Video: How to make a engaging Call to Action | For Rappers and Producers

In my case, since I also rap, I was able to rap myself. If you are more of a producer and not big in the rap game, you can probably find someone on Fiverr or one of your rap friends, or pay somebody a small fee to actually record these lyrics that you're writing and then mix their vocals on your beat and use that as an intro. So again, once you got your beat, you got your lyrics written, you want to record and then you want to mix it. So this is obviously subjective, but it should end up sounding a little bit something like this.
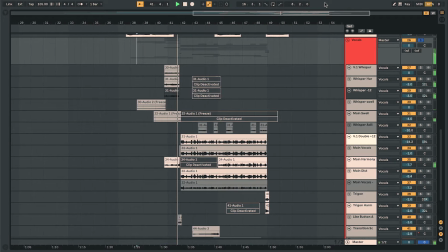4:38 Homie, how you doing today? Are you liking the video? I hope that I can teach you something new you didn't know.
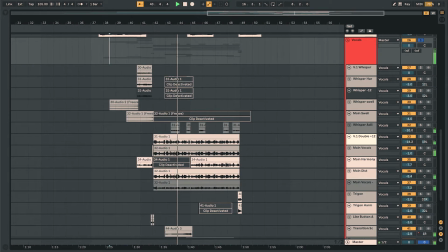4:44 I hope that you support me, help me make this channel grow. I'm putting in the effort, but right now it's moving slow.
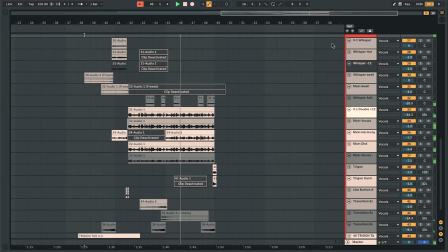4:48 So if you're interested in learning how to play with sound, then stick around and make that red button blue and check out my other videos. I swear that I won't let you down. Welcome to Trigon Beats, I hope that you stick around. Trigon.
Cool. Once again, you hear that there is a lot going on, probably by far too much than most rappers would like to have on a full-scale song. It's about this being a big flex in the end. When it comes down to it, that's really what it is. You want to show everything that you can do. And then, of course, last but not least, it's time for the visuals. Now, this is arguably one of the more important things, actually. Although this is a song and the visuals is more like a music video, in this case, this being a YouTube intro, I'd say that the visuals are almost more important because it immediately grabs the viewer's attention. It grabs their eyes. So especially in this case, once again, there's a lot going on. I really want to make the point clear that just because I'm doing it this way does not by any way mean that you should do it like that. So again, look at all of this stuff with a grain of salt. In the end, it's supposed to be your own creative outlet, your intro. It should work with who you are and what you represent on your channel. And so that's what I did with the visuals. So I'll play you just the visuals without any sound so you can really just focus on what's happening on screen. And you'll see that I've been playing around a whole lot with editing, with different layers, with different camera perspectives, and all of that stuff. I was just really going ham and doing really whatever just kind of looked good.
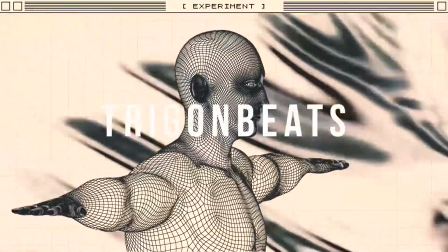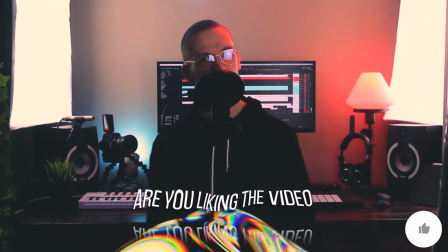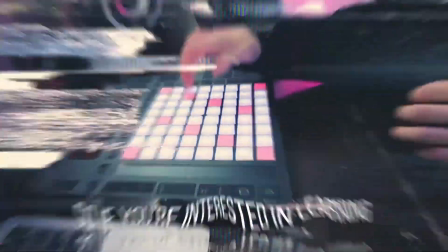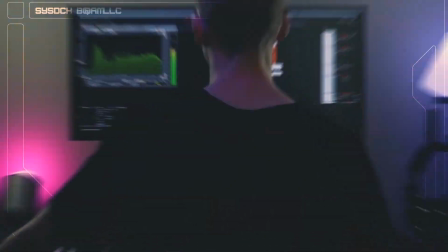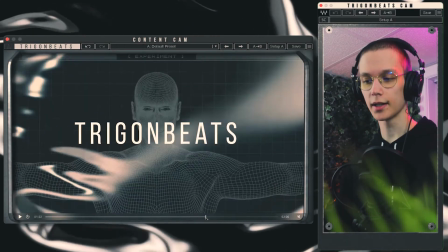6:43 Alright, so piece by piece, right at the beginning, right when it starts, I have this weird, like,
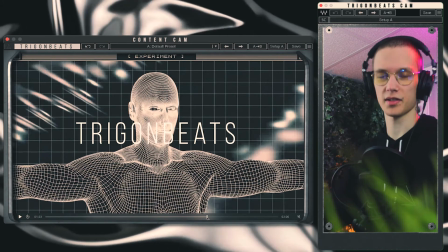6:48 human, I don't even really know what it's called in English, but it's this human that's kind of spinning around with my name flashing all over the place and stuff like that, with the fluid texture in the background. So right off the bat, this is something where you see it and you're like, what's going on there? So it immediately grabs your attention. It's not just an opening shot of me walking up to my computer, you know? So it's really up to the first couple seconds if people are going to start skipping the intro, or if they're actually going to look at it and listen to it and experience the full thing.
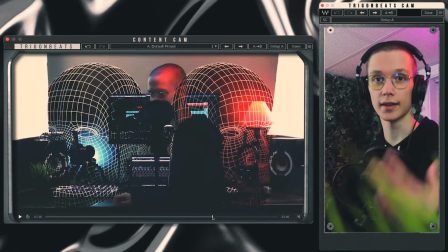7:13 Then I'm sort of leading into the fact that this is actually me that is rapping.
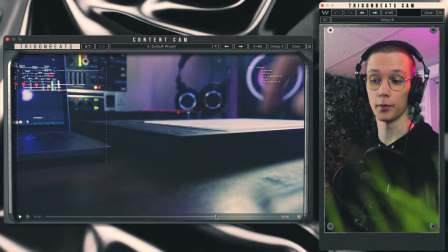7:16 I'm standing in front of the mic, and then I'm showing like, hey, by the way, I also made the beat, as you can see by me showing my Ableton screen.
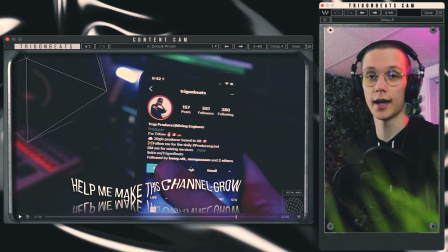7:22 You know, then I got a little visual shot of, hey, by the way, follow me on Instagram. I'm really active there. You know, to kind of put something in that shows my studio in the background.
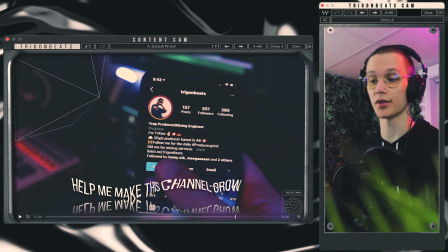7:29 It's visually appealing, and it also spreads the message of, hey, you know, I got Instagram. This is my Instagram tag.
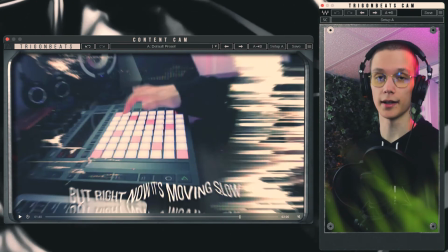7:34 Go ahead and follow me there. Another shot showing that I actually produced the beat. You can see me playing the 808s right here, which once again underlines the fact that, hey, this is all self-made.
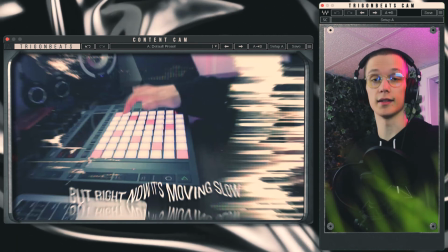7:42 I did this. This is what I can do.
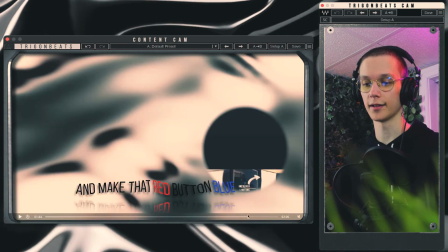7:43 And then I got that whole make that red button blue, hit that subscribe button look by this kind of little magnifying glass or whatever that's searching for the subscribe button and then hits it.
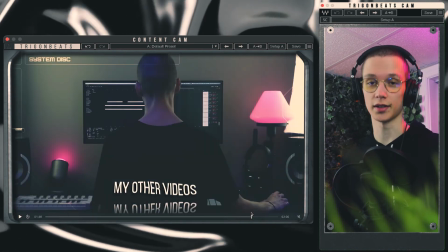7:52 And I'm just finishing it all off with a time lapse of me mixing something. So once again, this whole thing kind of rounds up, sums up in one 20-30 second video, all of the different things that I do, all the different things that I show on the channel. And then if you also pay attention to the actual words I'm saying, that all plays back and forth as well. Alright, so that was the entire breakdown of my new YouTube intro. I really hope that you guys like this intro. Feel free to let me know down in the comments below how you feel about it and what you think of it.